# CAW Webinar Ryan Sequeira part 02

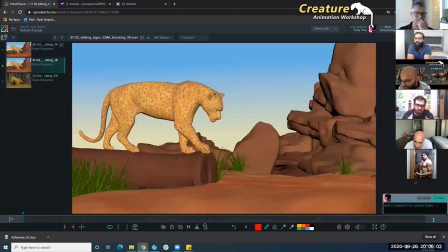Oh, I think I'm missing one pass here, but tidying up the timing on the face, toe pass. This one, okay.
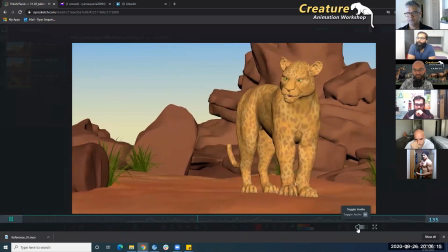Do you want to take a leap of faith or become an old man
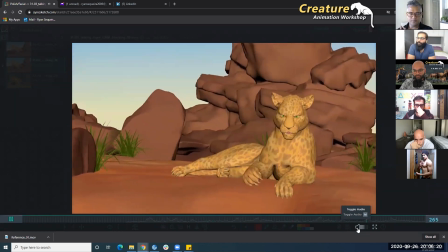filled with regret, waiting to die alone?
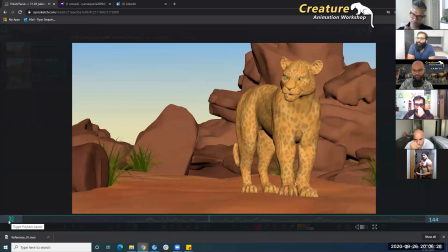Do you want to take a leap of faith or become an old man
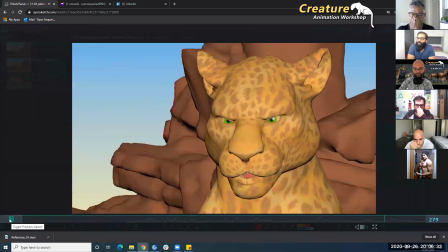filled with regret, waiting to die alone?
All right.
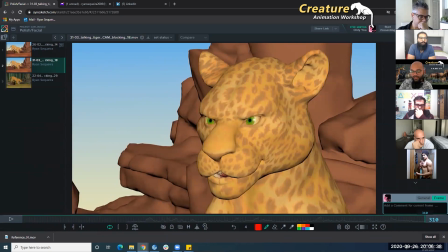So in this pass, we went one step further.
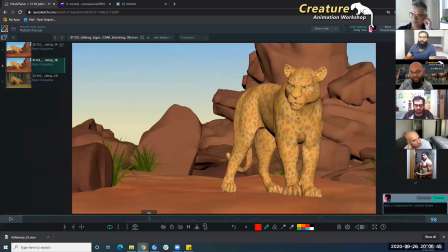What we needed was, with the breathing, we needed to feel the breathing in this part. And like I said, Danu doesn't want to see dead pixels anywhere. So this is the stage where he starts looking like anything feels like it's not feeling animated.
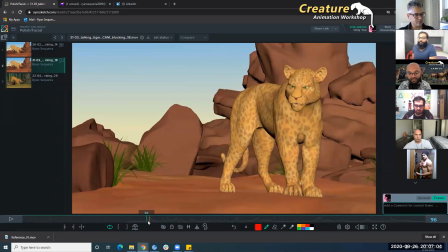We need to start animating it and start. So the same concept as we did for the breathing, when the chest, when the air gets filled here, I would move these controls in.
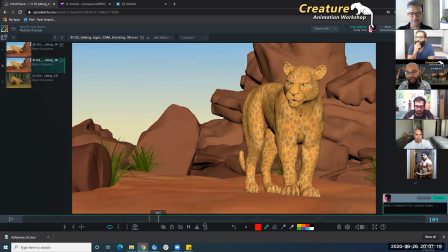And fortunately, I had many controls here. And this was so important because when the chest was, when the air was going in, we could feel the contraction here. So do you want to take a leap of faith?
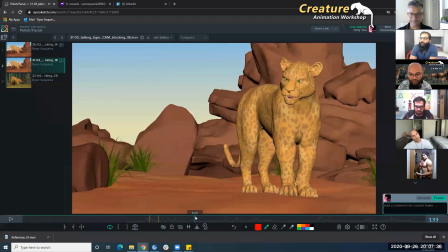You feel it like the chest opening up. And so if you see here, you can see like, boom, it's all on faith. It's all the air is releasing. So in this stage, we were just doing a pass on nailing this here.
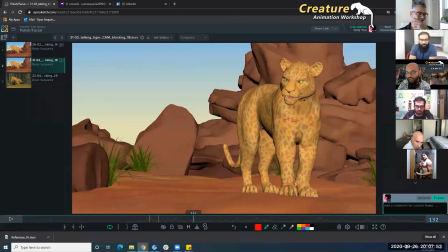Also, we were fixing the accents on the eyebrows. So what Nanu told me was, do you want to take a leap of, each line, it had to, wait, I need to play to see the accents one.
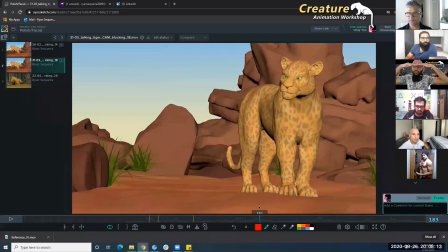Okay, so on or become an old man, he wanted to show the progression of the dialogue. So we went from or become an old man. So, it was or become an old man.
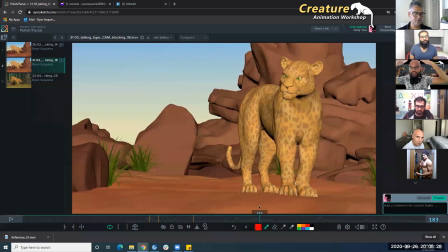So it was in 3 stages that we kept lifting the eyebrows there, but there were 3 different accents. So raise a bit, hold, raise a bit, hold, and then man is when the face really like, it's like squash and stretch, you know. So do you want to take a leap of faith,
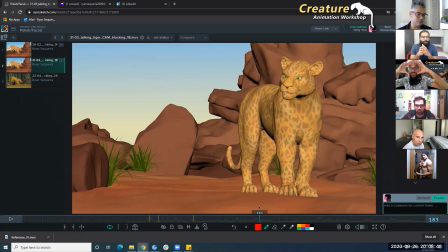you know, like squash, stretch, and that is what is giving the organicness. And the way I approach the face is I didn't use video reference. I use the same principles as you would use to animate a human face.
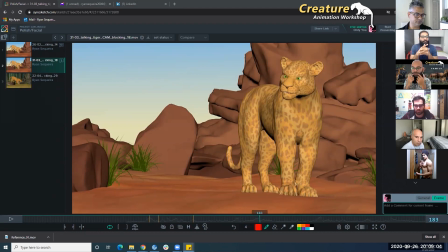So basically, if your mouth starts moving, these edges start taking influence on the cheeks, and then the cheeks to the brows, the cheeks to the lids. I mean, not the brows.
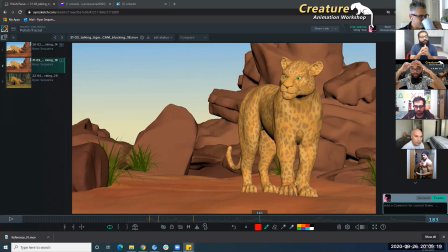And of course, your brows are also having an influence on the upper lids. And then when your brows move, it's not just your brows moving, but I'm bald, so it's easy to see, but the skin is moving all the way till the top of your head here.
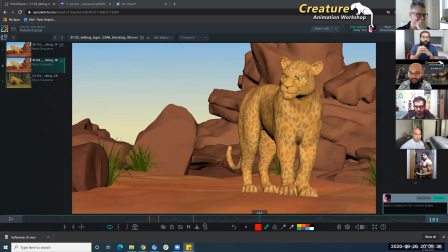So we started getting the accents on the brows correct. And then, so if the brows went up, I had to animate controls all the way from the brows going up, up, up, up, up.
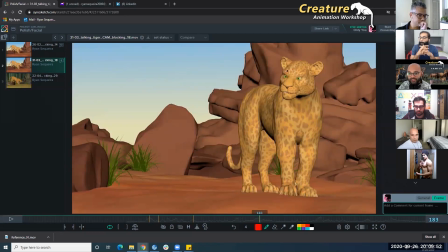Same thing, follow a hierarchy. If you move this, then this starts moving, then this starts moving, then this starts moving. Same thing, if this moves, then this moves, then this moves, then this moves. One thing that's, also the nose also moves.